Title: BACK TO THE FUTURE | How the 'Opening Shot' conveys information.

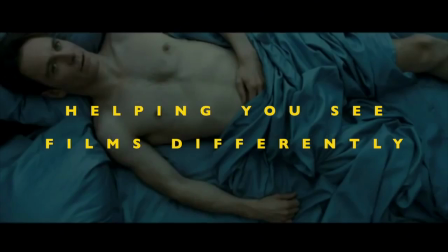4s
Welcome to Must See Films. My name is Darren and this channel is helping you see films differently.
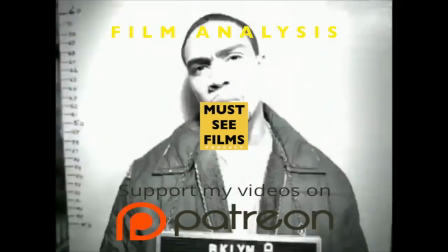11s
I recently revisited a childhood favourite of mine, Back to the Future,
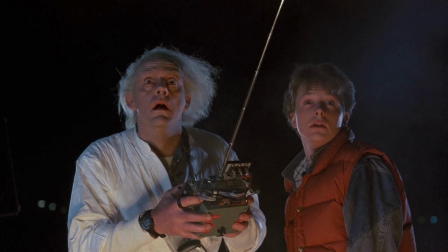16s
and it still holds up as a fun-filled adventure, a sci-fi masterpiece, and at the same time a very intimate family drama. One of the most overlooked achievements of the film is the film's opening shot. It manages to convey an incredible amount of information to the audience in a very short time, not to mention the technical execution of the shot itself. As the film opens, we hear the ticking of clocks, tying into the theme of the overall narrative.
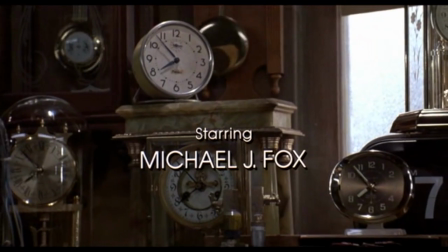47s
The most impressive part about this sequence is that it really serves as a character introduction for Doc Brown without actually revealing his character.
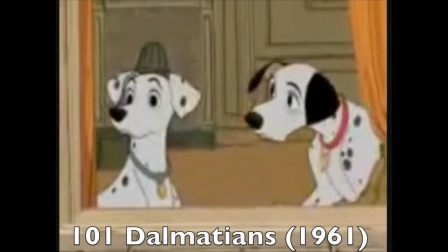56s
Another great example of a scene that conveys information to the audience about a character before they arrive on the story is the build-up to Cruella de Vil.
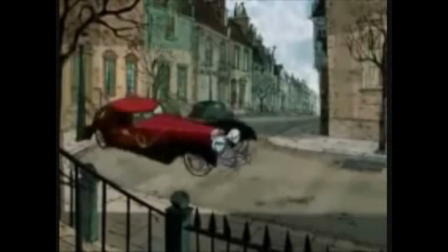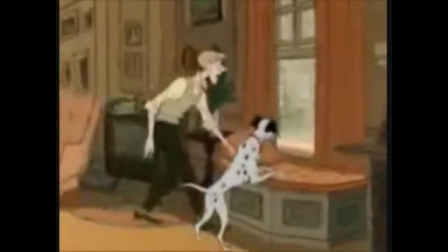70s
First we hear a conversation.
Must be Cruella, your dearly devoted old schoolmate.
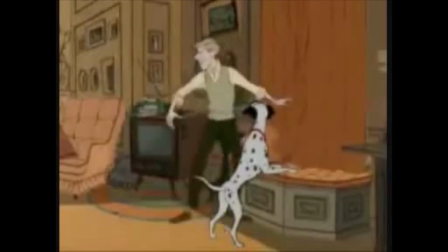76s Cruella de Vil.
Building to a song.
That's it. Cruella de Vil, Cruella de Vil.
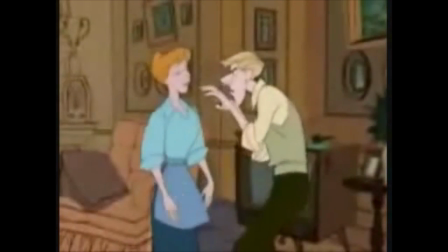84s If she doesn't scare you, no evil thing will.
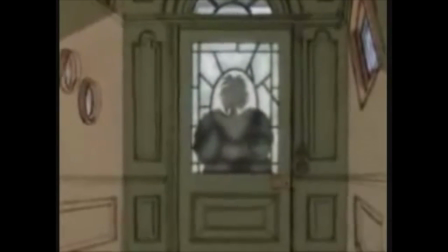88s
A silhouette until finally, as the character first arrives on the screen, the audience now has a sense of who they are.
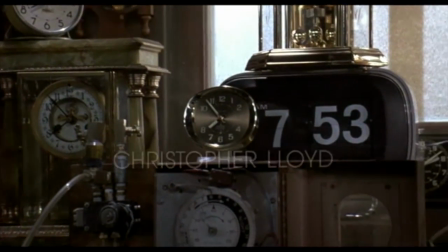96s Anita, darling.
So we learn that Doc Brown is obsessed with time.
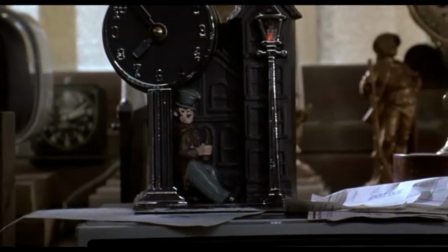102s
This is also setting up an experiment that pays off shortly after, causing Marty to be late for school.
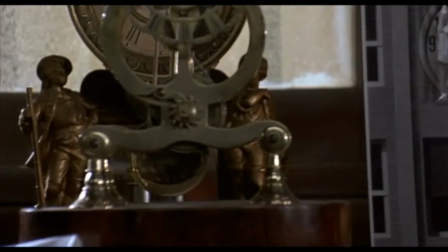109s You've got a real attitude problem, McFly. You're a slacker.
This clock shows a classic image from the 1923 Safety Last.
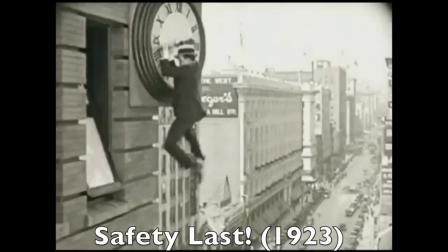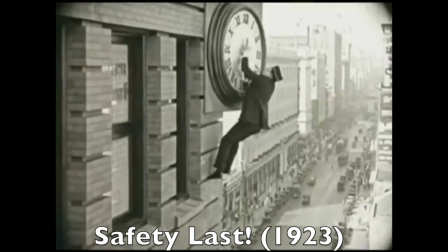122s
And also foreshadows the climax of the film.
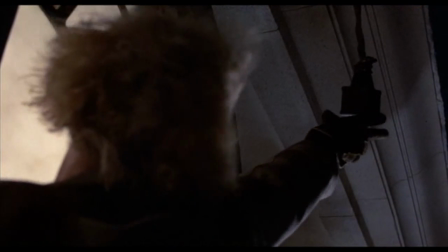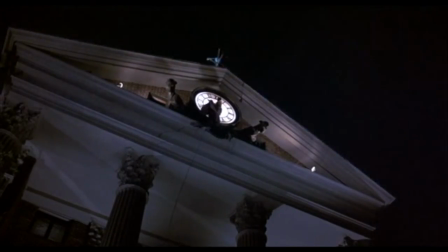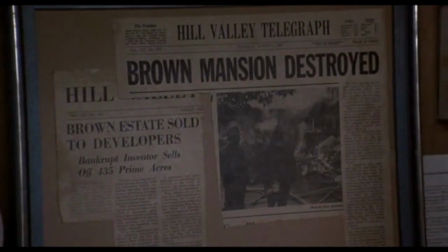136s
Next we get some evidence of backstory. We learn that Doc was once rich, he is an inventor,
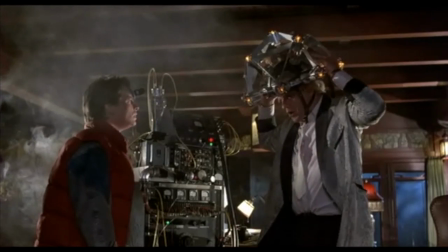141s
and because of perhaps an explosive experiment or in an aim to fund his latest project, he has sold his grounds.
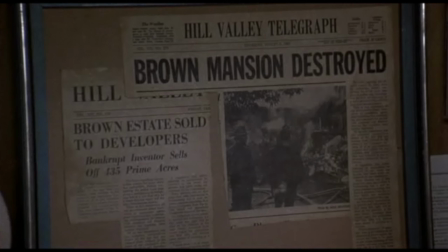149s
But an even more telling aspect of this item is that he's kept these specific pages, displaying them on his walls,
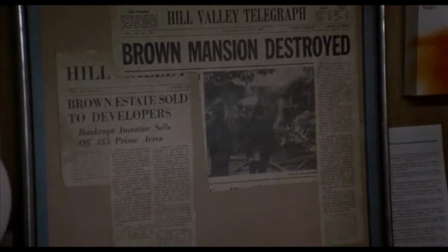157s
perhaps as a reminder of how much he has sacrificed for his vision, like the greats.
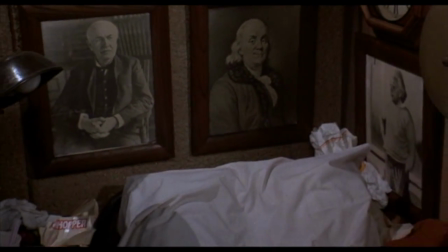162s
Among his role models are the likes of Thomas Edison, Benjamin Franklin, and Albert Einstein,
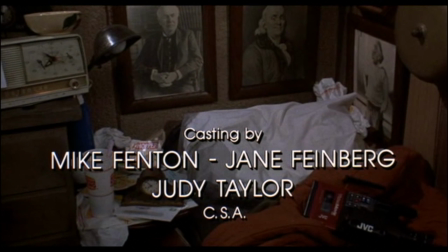168s
as seen in these portraits above his now humble living quarters. Also, note the appearance of the JVC video device, which is a crucial element to the story later on.
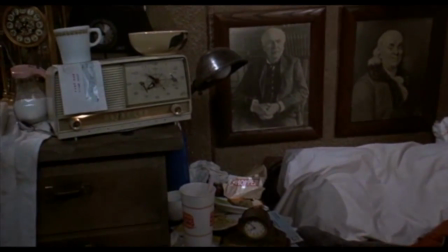179s
The radio gives us our first grounding in time.
Best deals of the year on all 1985 model Toyotas.
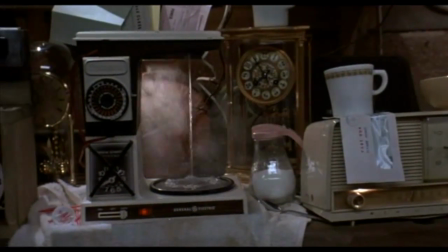185s
You won't find a better car at a better The date price. is presented again later when it becomes more important,
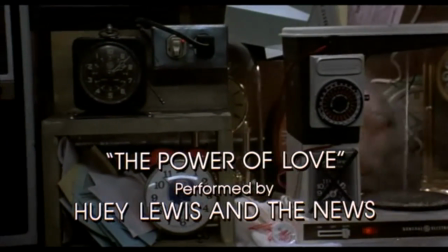190s
but just note that within minutes the audience has an understanding of when they are.
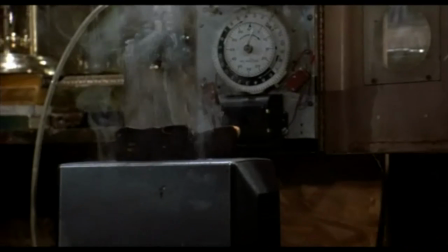196s
The piling up mail, smoking toast, coffee machine on auto,
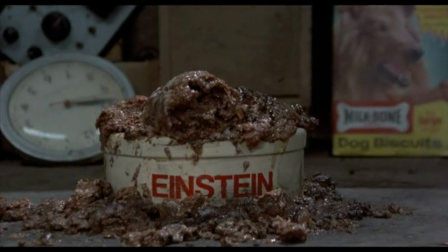201s
and the piling up of dog food indicates that he hasn't been home for some time and raises the question of why has he left all his equipment on.
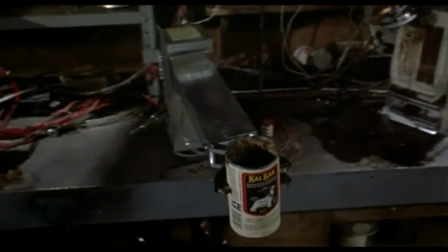210s
Now this is answered shortly after the opening shot.
Perfect! My experiment worked!
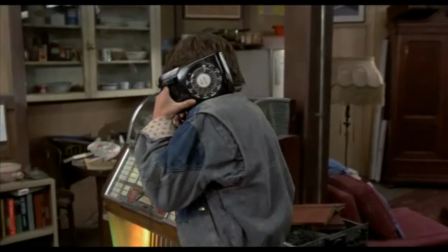215s They're all exactly 25 minutes slow!
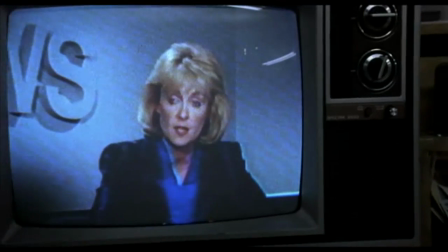217s
In other news, The case of the missing plutonium is presented here, again raising questions in the mind of our audience early on in the film.
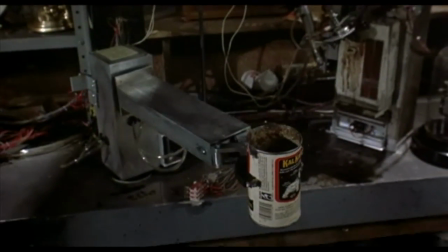226s
Unlike the intentional mystery created around Doc Brown, Marty is the audience's first character.
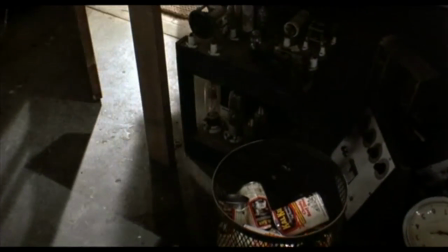232s
Putting us into his shoes early on lets us be taken on this journey of time travel and adventure.
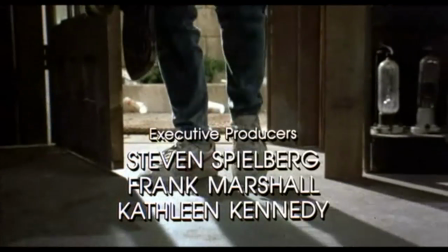238s
We also see his 80s clothes and sets him up as a skateboarder, which pays off later on in the story. what's that thing he's on?
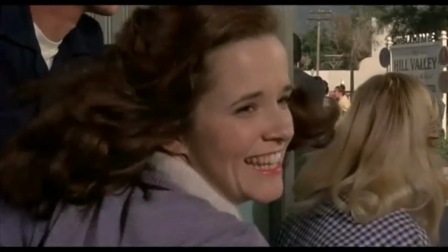246s It's a board with wheels. It's an absolute dream.
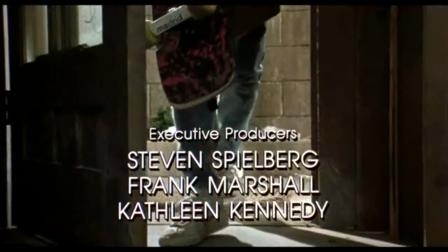249s
The knowledge of the key and casual nature of his entry shows the closeness of Marty and Doc's relationship.
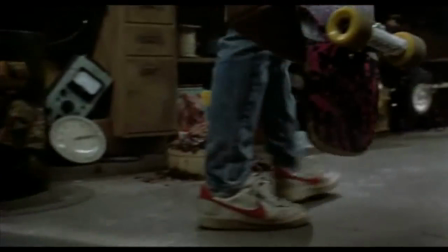255s Come here, boy. What's going on? Oh, God. Oh, Jesus.
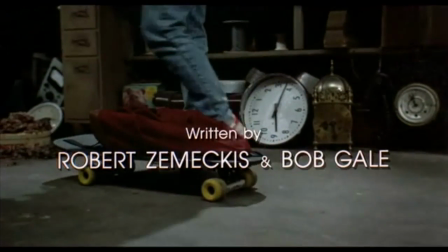262s That is disgusting. What the hell is it?
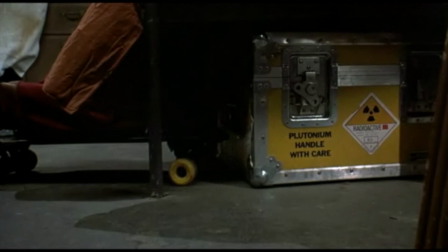267s
Concluding this incredible shot by paying off the issue of the missing plutonium. Now this doesn't fully satisfy the audience but only creates more curiosity.
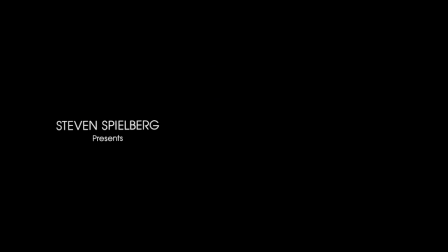277s
If we ignore the running time of the advertisements at the start of the film, it's amazing to note that this sequence lasts only 2 minutes and 52 seconds. It's taken me more time to explain the content and meaning of the thoroughness of this crafted shot, making this an incredibly economic way of telling a story specific for film. Now, if we compare this to the opening shot of Back to the Future 2, we see the final few minutes of the end of the first film as a prologue,
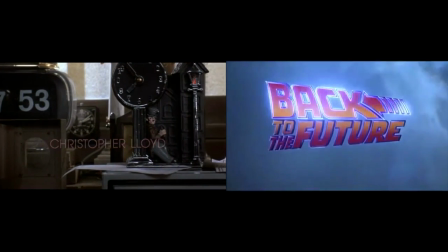306s
and then a point of view shot as the DeLorean flies through the skies, marking close to 5 minutes before the audience is given any new information about this story.
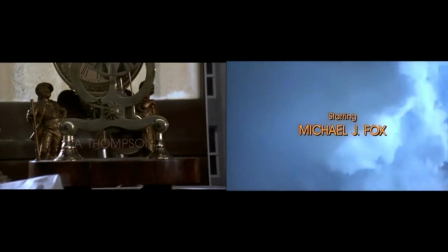315s
Now, I'm not saying that every film needs to start this way, but if the purpose of the beginning of a film is to draw you in,
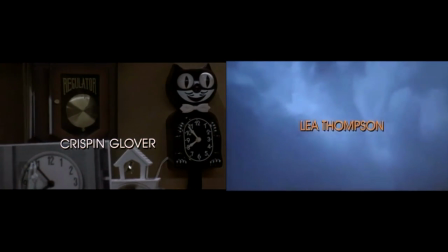321s
raise questions, introduce characters, and layer each moment with thematically rich content,
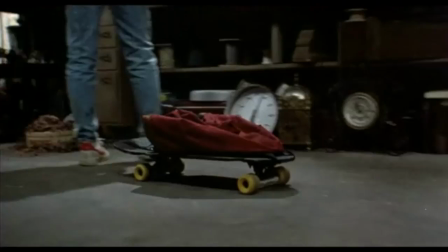328s
then Back to the Future is a prime example of this. The last little Easter egg is moments after the opening shot.
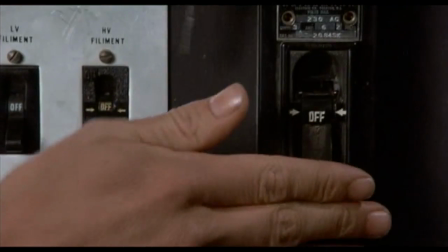336s
It's interesting to note that the label from the music system reads CRM114, which is supposedly Spielberg's doing.
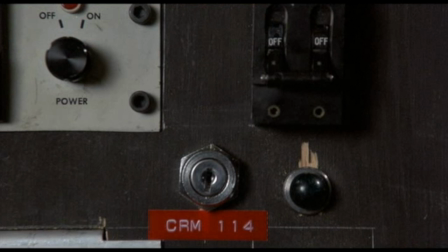344s
This is a reference to several Kubrick films, which also feature the same short code.
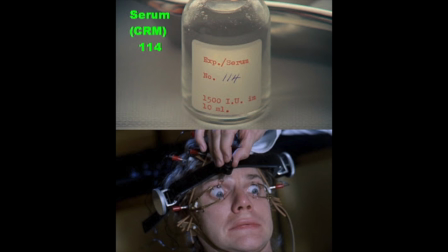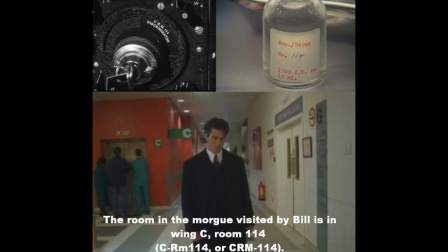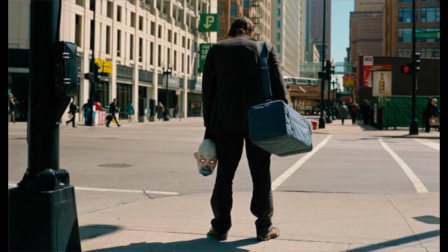361s
Now, I've been fascinated with the opening of films recently, and I'd love to hear your favourite examples which you think are worth more investigation.
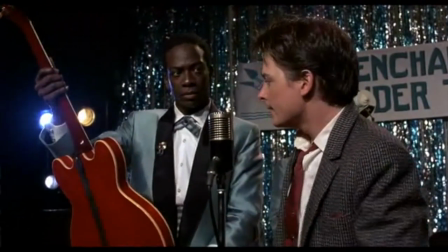370s I guess you guys aren't ready for that yet. But you kids are gonna love it.